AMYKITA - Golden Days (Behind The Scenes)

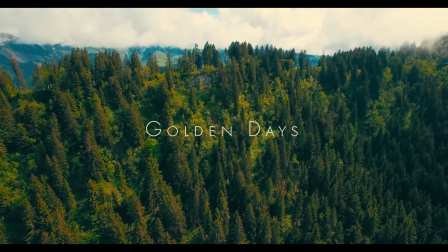(0:00)
Golden Days is a song about a vanishing love. It's about trying to hold on to the pieces, but it's too late.
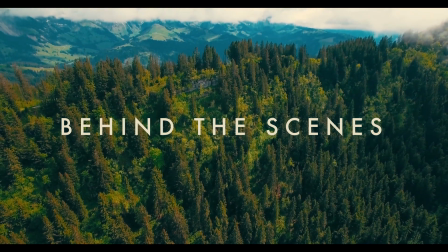(0:09)
It's a call, a cry of despair, outstretched hands and many unanswered questions.
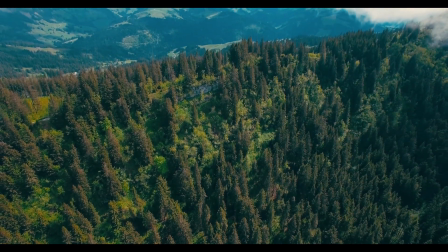(0:16)
What have we done? Where have the Golden Days gone? The beautiful days bathed in love?
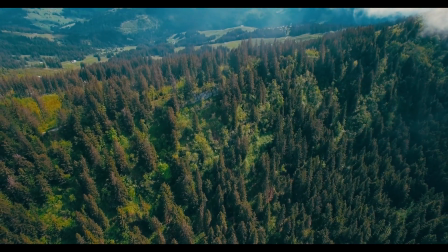(0:24)
What has to be done to make them come back?
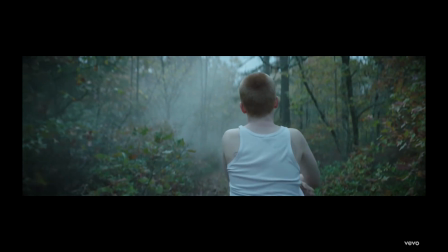(0:29)
One day, my roommate Carolina, also known as my artistic director and camerawoman in her spare time, showed me this video.
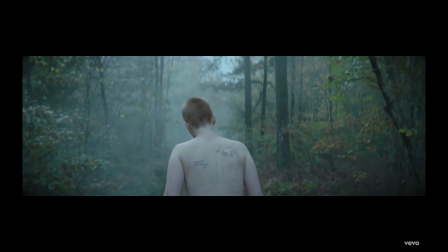(0:40)
In the conceptualisation of my video clips, we are always attentive to symbolism and metaphors.
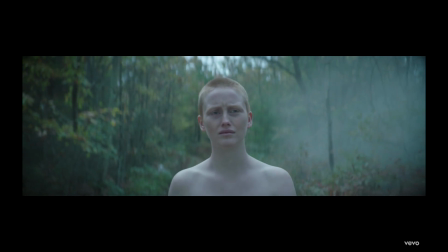(0:46)
We seek minimalism and poetry to say in the form of a metaphor what the lyrics try to express.
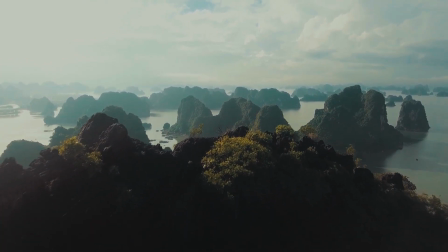(0:52)
It's as if we were trying to create a new layer of texture above the sound with a symbolic but explicit image.
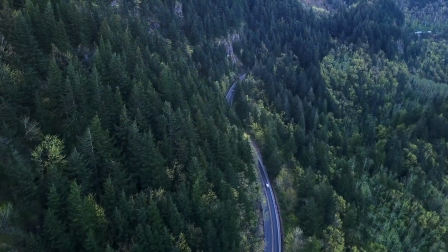(1:02)
The heart is the symbol of love. This song is about the loving days, the golden days.
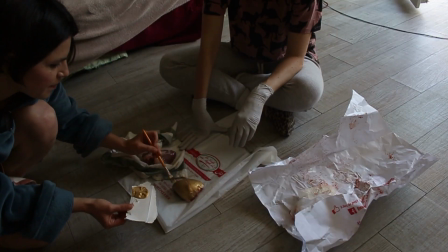(1:10)
It's therefore a heart painted in gold that we chose as the metaphor of the golden days. until that same heart ends up black, metaphor of a dying relationship.
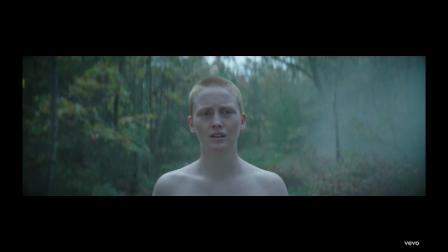(1:25)
We wanted to reproduce this image of walking in the forest, but holding my own heart.
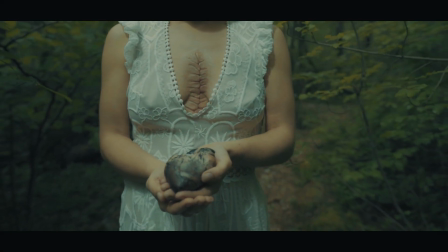(1:31)
Well, it was a lamb's heart. I know it's weird for a vegetarian, but in the name of art, I can do anything.
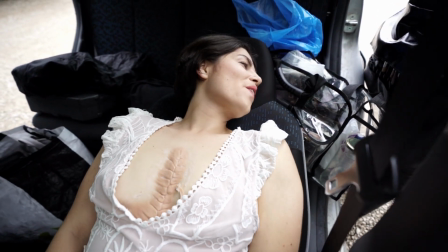(1:37)
This is where I met the amazing special effects makeup artist, Ohach.
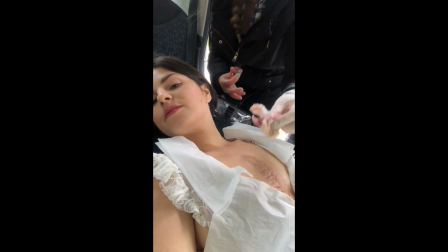(1:42)
She already had a scar mold for a project she had done, so she reused it for me.
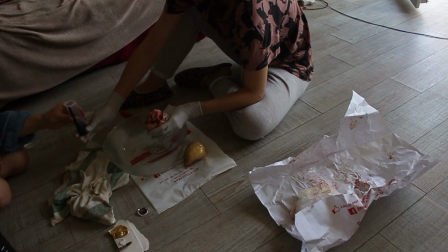(1:49)
We had to come up with an idea to film this golden heart until it turned black.
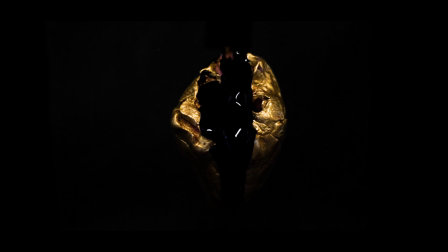(1:53)
We thought about a system to allow paint to come out of the heart using a syringe.
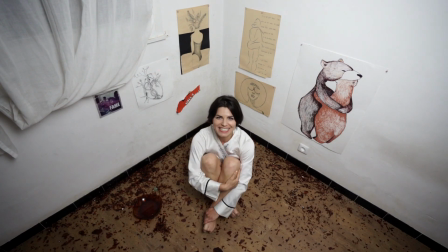(1:59)
We wanted a parallel scene to bring some dynamism.
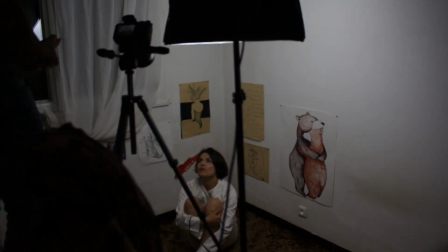(2:03)
We had the idea of glass breaking around me, representing my world falling apart.
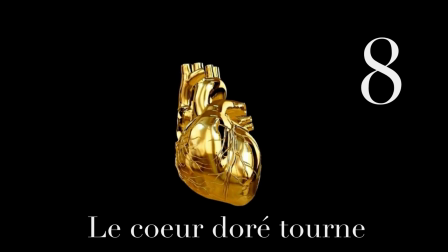(2:10)
I made a little storyboard for Dali who was going to film this clip and luckily
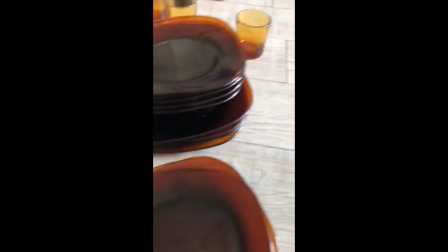(2:15)
I found a box full of matching plates and glasses in the street a few days before the shoot.
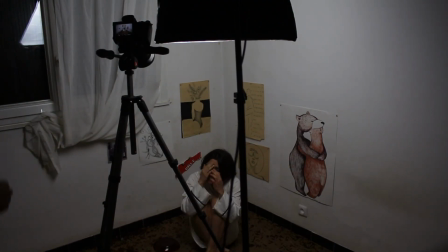(2:21)
The problem was it was very difficult to break that glass.
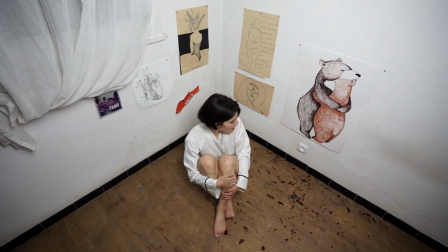(2:26)
We put small stones on the ground to help it break on the floor. The evening ended very late with glass in my feet.
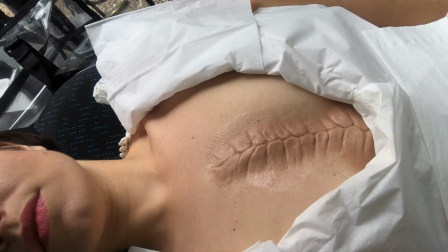(2:34)
We shot this in 48 hours. It was tight but we made it.
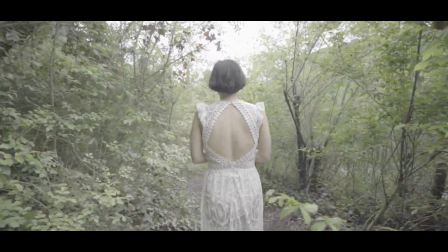(2:39)
Then it was time for me to edit this clip, so I did a first cut, then a second,
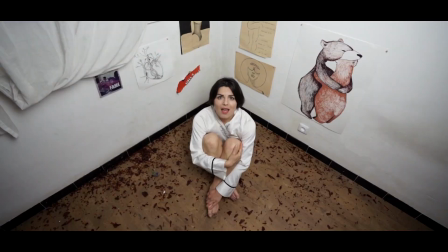(2:45)
then a third, but I was never really satisfied. The different shots didn't quite fit together, I was frustrated.
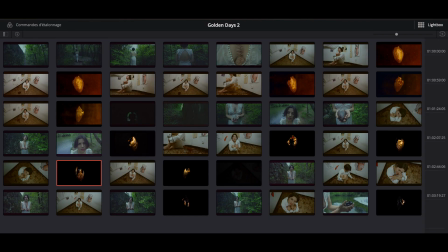(2:54)
I decided to switch from Premiere Pro to DaVinci to color grade the video with more ease, confident that with good color grading everything would be fine.
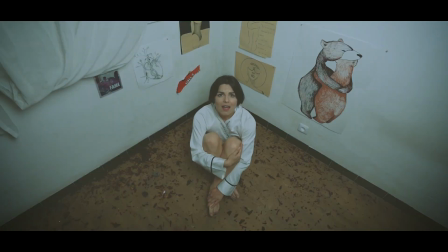(3:04)
Half a day later, and with the help of Océane, I finally managed to import the project into DaVinci.
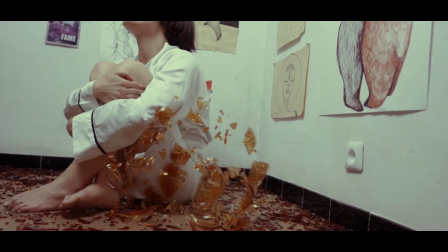(3:11)
I did a first version, then a second,
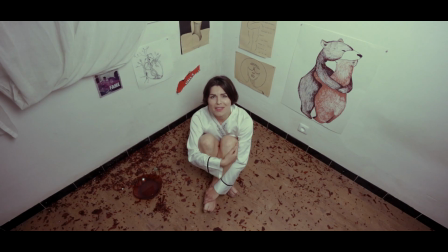(3:14)
then a third, and I just had to admit that I didn't have the level to succeed in doing a professional job on this clip.
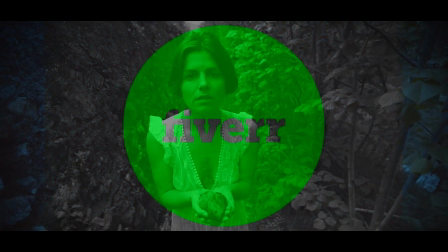(3:21)
And since I am a little perfectionist, I found someone on Fiverr, a site that connects freelancers and clients, to do it for me.
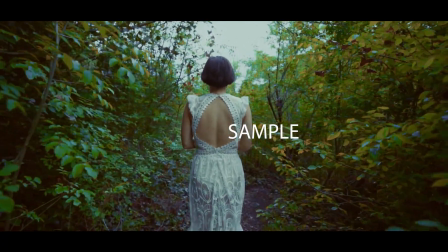(3:29)
He sent me low-quality samples to help me find what I really wanted.
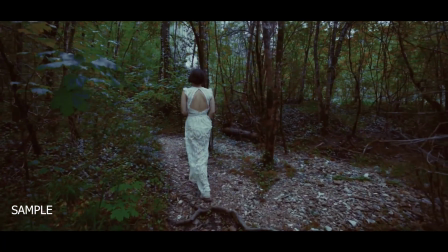(3:34)
But after his three versions, I was still just as lost.
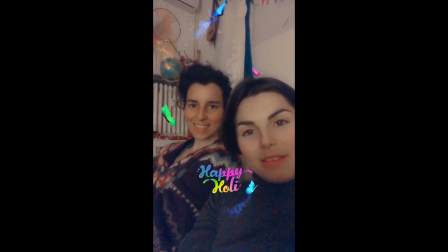(3:39)
One evening, after a flatmate dinner meeting, Carolina and I thought it would be better to just change everything.
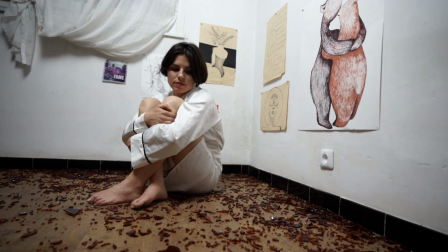(3:48)
To replace these images of the bedroom, too wide, too difficult to incorporate with the other images, with images that I had on my hard drive.
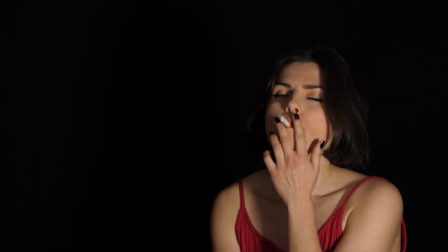(3:57)
And luckily, I had videos shot by Lelu and Mummo, two adorable film students.
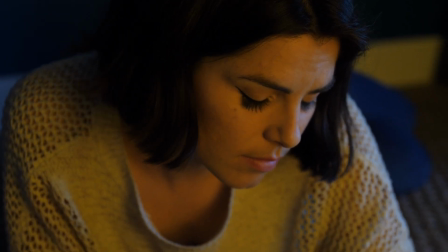(4:02)
I had acted in one of their projects.